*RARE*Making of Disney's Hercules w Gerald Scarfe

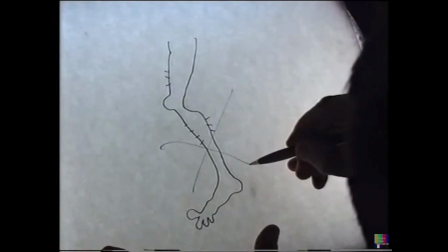[19:04]
me that's kind of ugly drawing then they would put hairs in
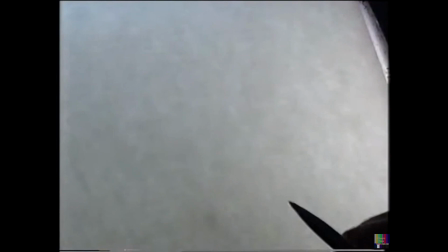[19:09]
that was the kind of drawing i just didn't want at all i can't draw a matisse but this is this is kind of
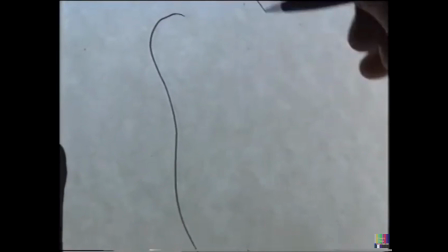[19:14]
the way i was hoping it would all go towards simplicity if it was a a woman's back that
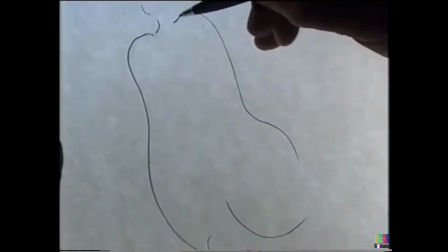[19:19]
the back would be simply a shape like that and
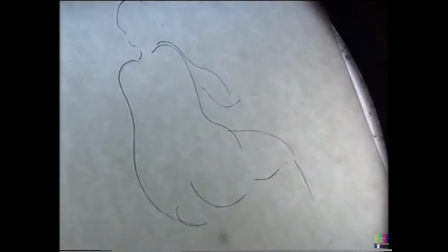[19:24]
that would be a head up there so and then her arm would be he did extremely kind of economic line work yeah actually that's really good
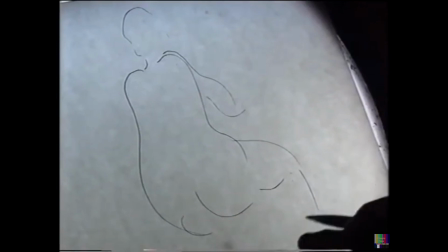[19:33]
for animation especially and it is yes and that's really where i was hoping i would go but
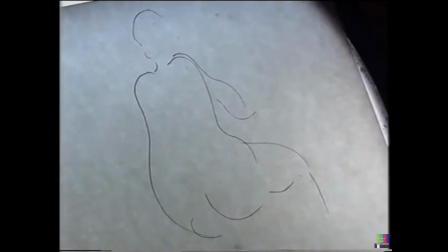[19:38]
a lot of people read my drawings as being extremely complicated and having many many lines which they
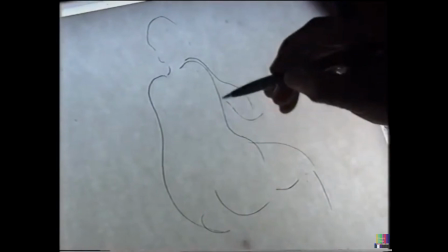[19:43]
do but when i get as far as cleanup that's really where i'd like to go with
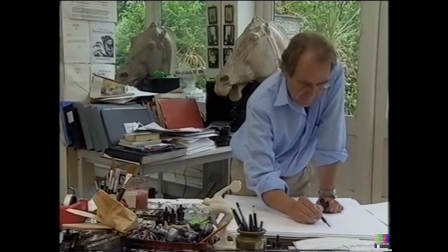[19:51]
pegasus i was I was slightly frightened that we would get the old kind of
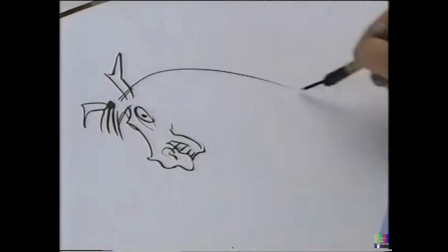[19:54]
Dobbin-like horse,
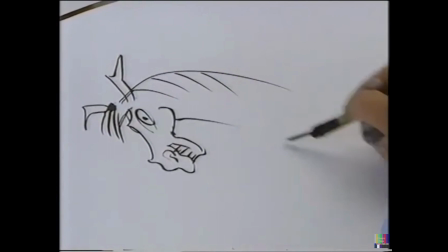[20:03]
that kind of thing. I was just worried that it would turn into that sort of horse, whereas Pegasus, of course, is a horse of the gods.
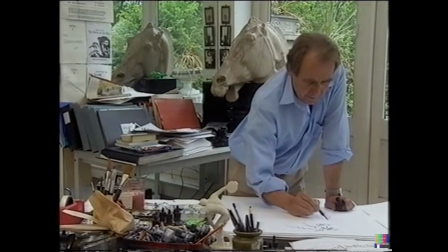[20:15]
And I, well, first of all, I took my inspiration from this wonderful horse here that I've got a model of. which comes from the British Museum. I know, of course, that's never going to get into the film, but I'm going to try my best to get something like that. And taking this kind of line and this kind of elegance,
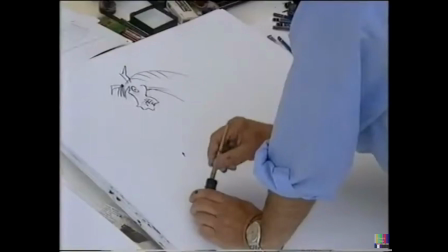[20:37]
I went on to try and get a sort of flow of line into it.
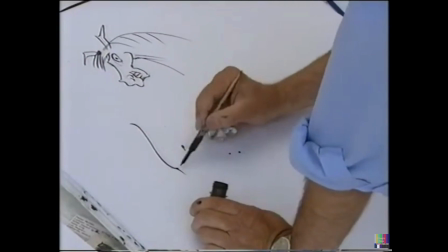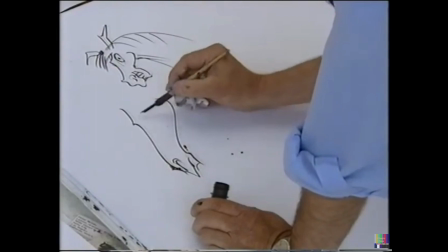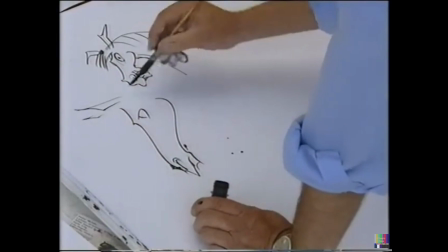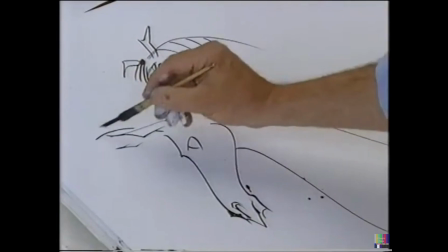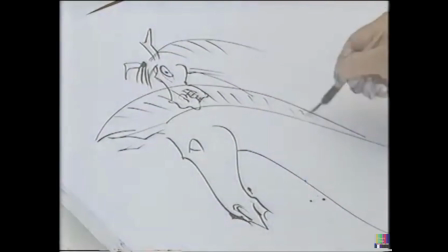[21:12]
And I thought very early on that he should have a Trojan mane.
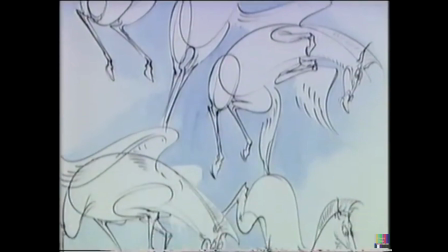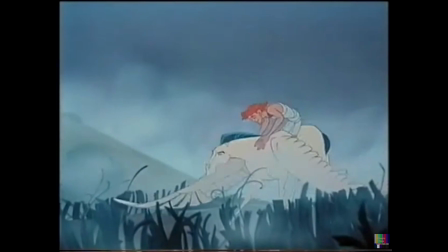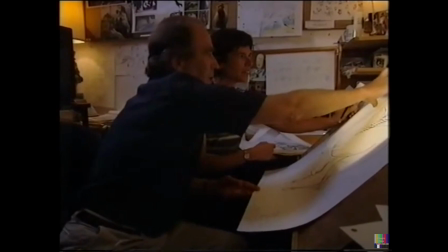[21:31]
This kind of elegant, simple shape here like this. I guess, in a way, my head is quite small.
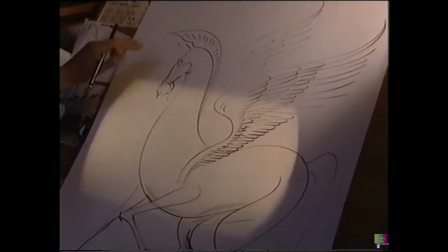[21:38]
I think some of the heads you've been doing are getting very large. Yeah, I think with the smaller head, it makes them a lot more elegant, especially with the longer line.
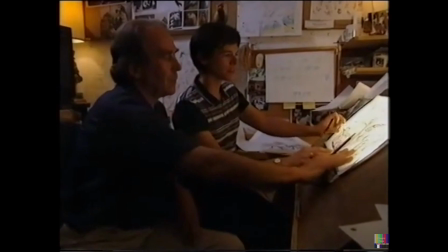[21:46]
Looking at this, then I'm thinking that I want to go to this.
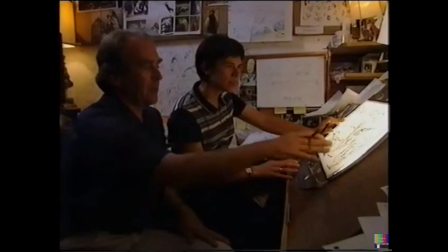[21:54]
Yeah, so these are much better. It's getting more towards sort of a thoroughbred now.
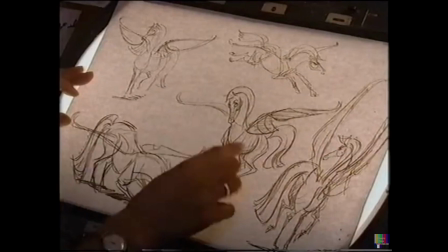[21:58]
It's almost much the old farm horse, Dobbin. yeah and it and it looks a little it's it's a little more ethereal more like like this is this is a horse that could fly yeah although i always thought pegasus would be an elegant horse he is getting slightly sort of coarser here but even
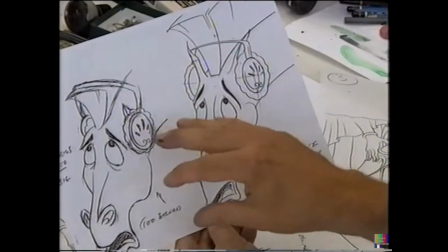[22:20]
so i noticed when even when i slim down i'm still
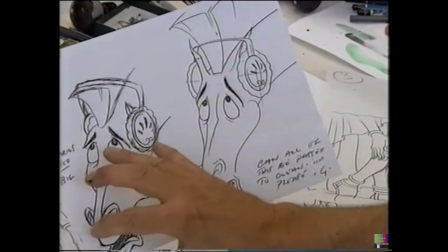[22:24]
perhaps not slimming down as much as i should do i'm affected by disney in effect there's a sort of a crossover here
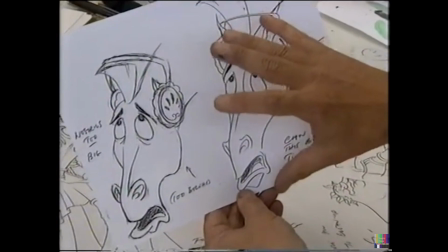[22:30]
i'm getting because i'm working with them at this size i'm getting pulled
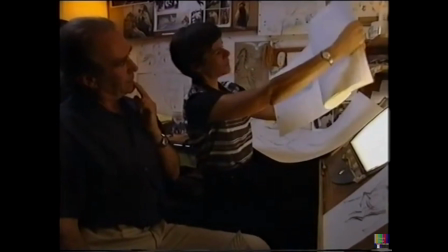[22:36]
towards the the disney way of doing it what he does and these are the
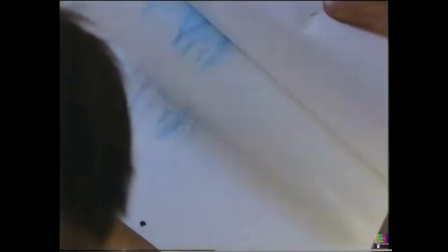[22:41]
roughs here he um he's being hugged by that's supposed to be young kirk he's being hugged
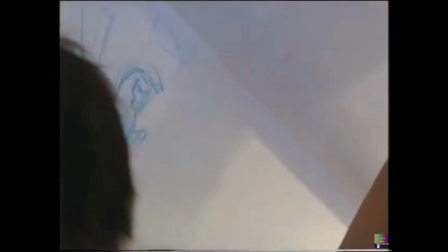[22:47]
and he he steps out of the hug into into this
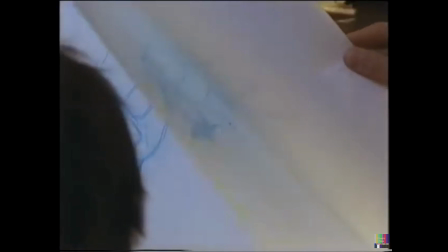[22:52]
magnificent pose like like aren't i terrific yeah um and then he
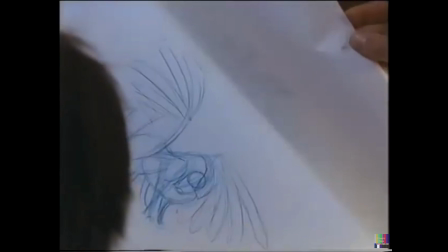[22:58]
he does this silly walks sort of like a pigeon where he sticks his neck way out and then he ruffles his feathers